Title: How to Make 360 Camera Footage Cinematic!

Alright, I hope you enjoyed my first attempt at a cinematic 360 camera montage.
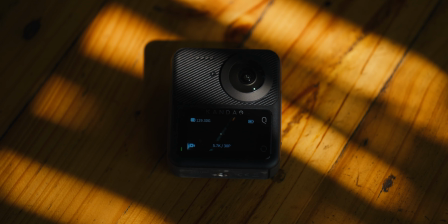[2:02]
To be honest with you, I'm a bit surprised because I didn't expect a 360 camera to work so well for the stuff that I do with my cameras, which is similar to what you saw in the beginning sequence of this video. But I was wrong,
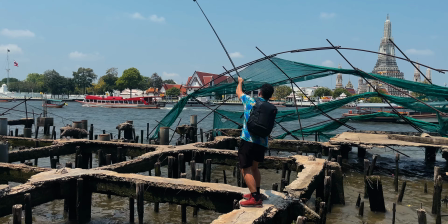[2:13]
360 cameras are actually super fun. if you put in the effort to learn how to use them properly which is exactly what I'm going to show you next.
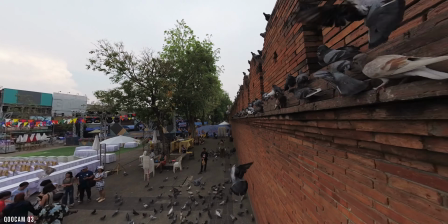[2:22]
I'll go over settings, exposure methods, reframing and color correction to achieve the best results with a 360 camera.
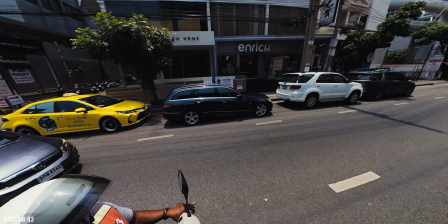[2:30]
I'm going to use the Qoocam Q3 for this guide but the principles in this video should work with pretty much any 360 camera.
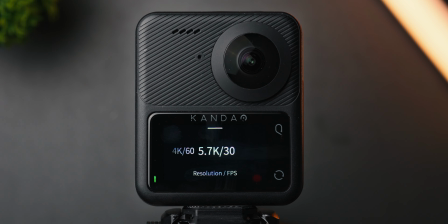[2:37]
Starting with the settings I set the resolution and frame rate to 5.7k 30p.
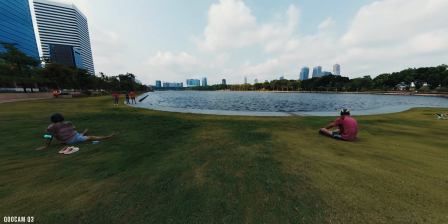[2:42]
I usually shoot in 25p, but unfortunately, the Q3 does not support it.
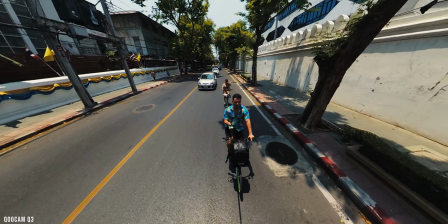[2:47]
Regardless, I recommend using the highest possible resolution to get the best results when it comes to image quality.
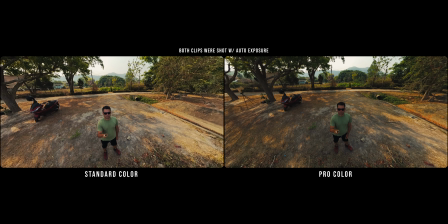[2:54]
Next, I set the color to Pro. I did a slight comparison to the standard color option and found out that it delivers much more natural looking results. If you don't have the Pro color option on your Q3, that's because you need to upgrade to the latest firmware which I highly recommend doing as it improves the overall performance of the camera and also adds additional cool features.
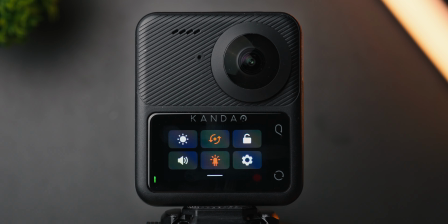[3:15]
I'll leave a link down below on how to install it on your Q3. Now finally I set the auto stop record temperature to high to get longer recording times before the camera overheats and the anti-flicker to 50 hertz because I live in a pale country. Now let's talk about exposure and white balance. I recommend using manual settings as much as possible with any camera for that matter to get the absolute best results. Here's what I used with the KUKAM Q3.
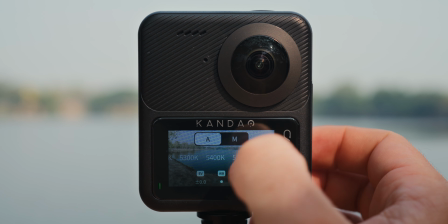[3:43]
Starting with white balance, I mainly used the 5600 Kelvin white balance because I was mostly shooting in daylight, but I would change it based on the scene.
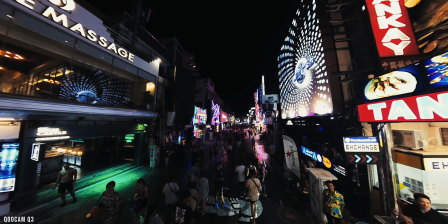[3:52]
For example, I would set it to around 4000 Kelvin in low light and 6500 Kelvin in a shadowy scene.
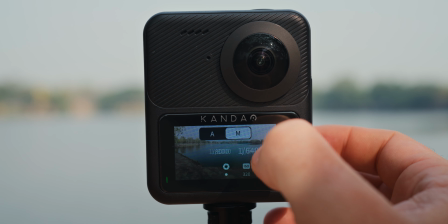[3:59]
As As for exposure, I mainly relied on shutter speed to adjust it, barely touching the ISO.
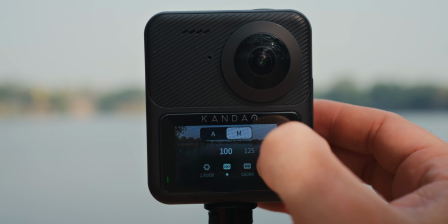[4:04]
I mostly kept the ISO at 100 to minimize noise in the image as much as possible.
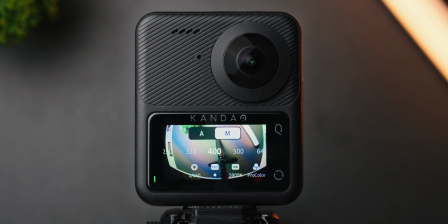[4:09]
However, if I was shooting in low light, I would bump the ISO to 400 or even 800.
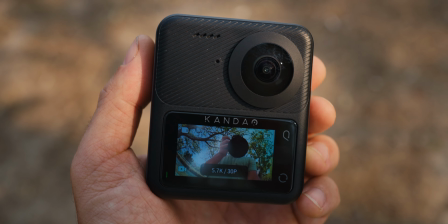[4:15]
Now, to judge if I'm properly exposed or not, I just used the built-in display on the Qoocam Q3.
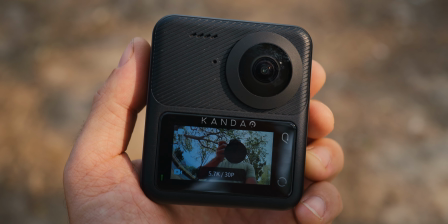[4:20]
From my personal experience with this camera, it's pretty accurate when it comes to judging exposure. Now, because this is a 360 camera, you have to make some sacrifices when exposing your shots,
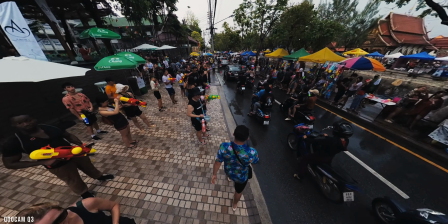[4:31]
especially in contrasting scenes, because 360 cameras don't have the widest dynamic range out there.
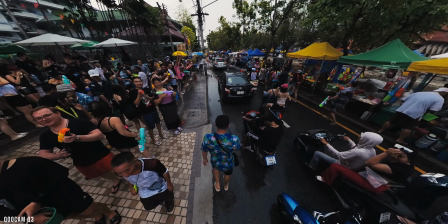[4:37]
So you'll have to carefully decide whether to expose for the highlights or shadows.
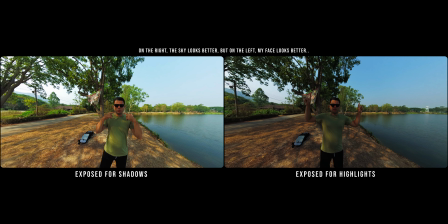[4:42]
I usually expose for the highlights because I think it delivers the most pleasing results. But in some cases, exposing for the shadows makes more sense.